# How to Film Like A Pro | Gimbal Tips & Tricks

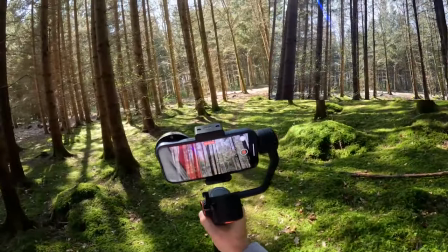The next filter is called the Color Burst.
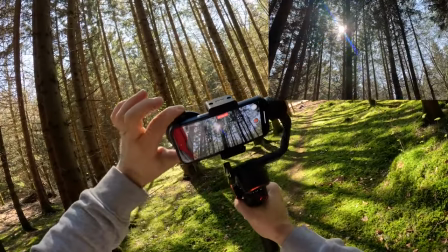check how many different colors you're getting with that filter and the best part is that you can adjust it I think that looks cool it's amazing to have all that gear but if you don't have the right technique your footage will look crappy no matter how much money you spend the first thing we have to move like water we have to be fluid nice slow gentle moves nothing crappy nothing sharp
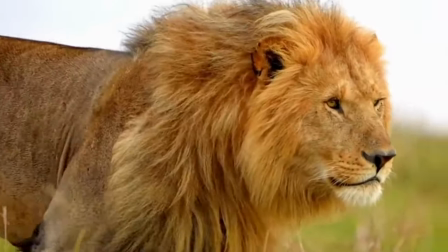you tube tube we are not the Jedi's we are filmmakers and we have to move slowly like a cat hunting in the bushes there are four gimbal shots that look good no matter what first we have the push shot it's when we want to reveal a subject we start wide
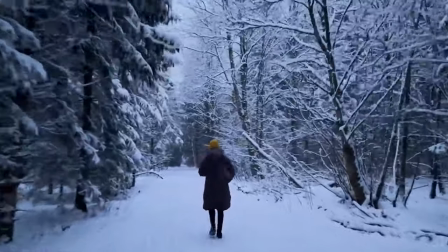open we show the environment and we push towards the subject we reveal our hero the
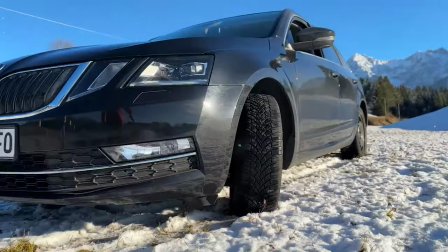second is the pull shot is the opposite we start from the subject and
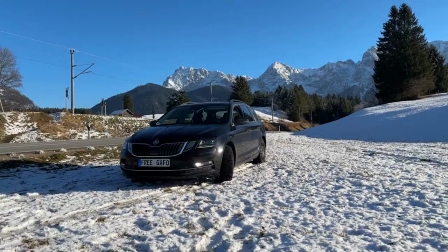we pull out to show the environment that shot is perfect for travel content creators
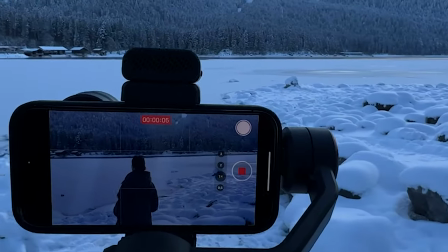then we have the different tracking shots behind the subject in front of the subject and on the side of the subject and
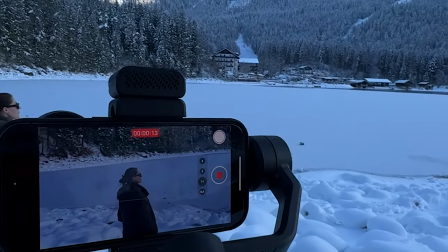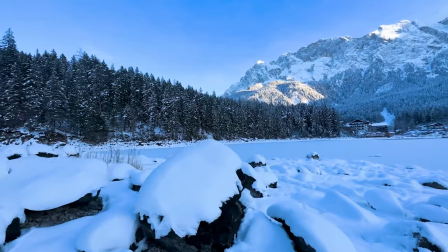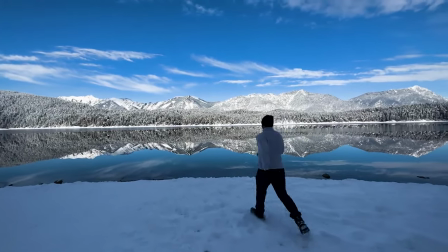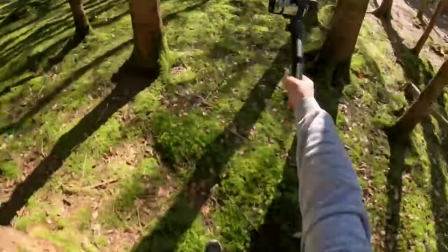fourth we have the jeep shot when we start low to the ground and we peak high in the air the trick to make those moves look professional is to do long and steady shots and the transition between the different types of shot to be very smooth you start with a nice tracking shot you catch up the subject and but after that you rotate very nice and slowly around it.
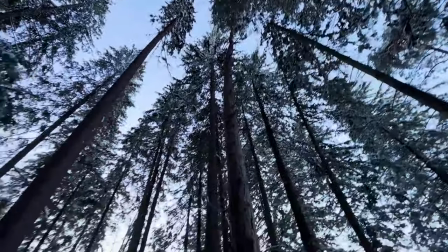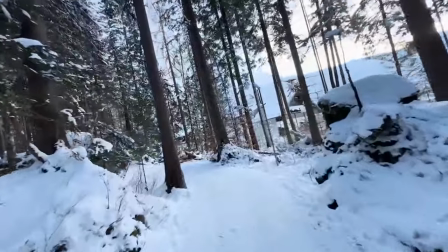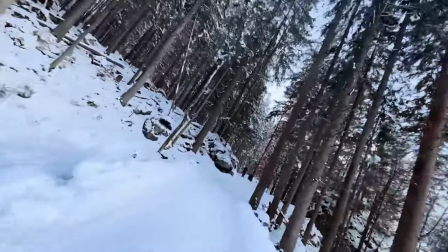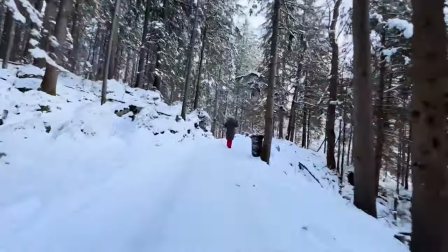And the second secret ingredient is introducing foreground.
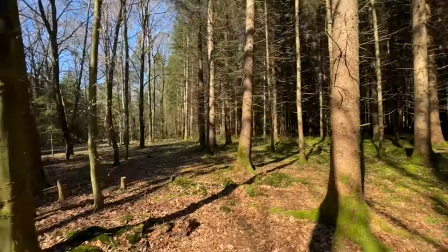That creates a parallax effect which means that the foreground and the background are moving with different speeds and makes the video more interesting.
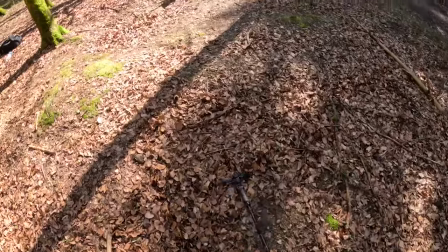If there is no trees or any subject just bring the gimbal low to the ground and the ground will become the foreground and the subject will become the background.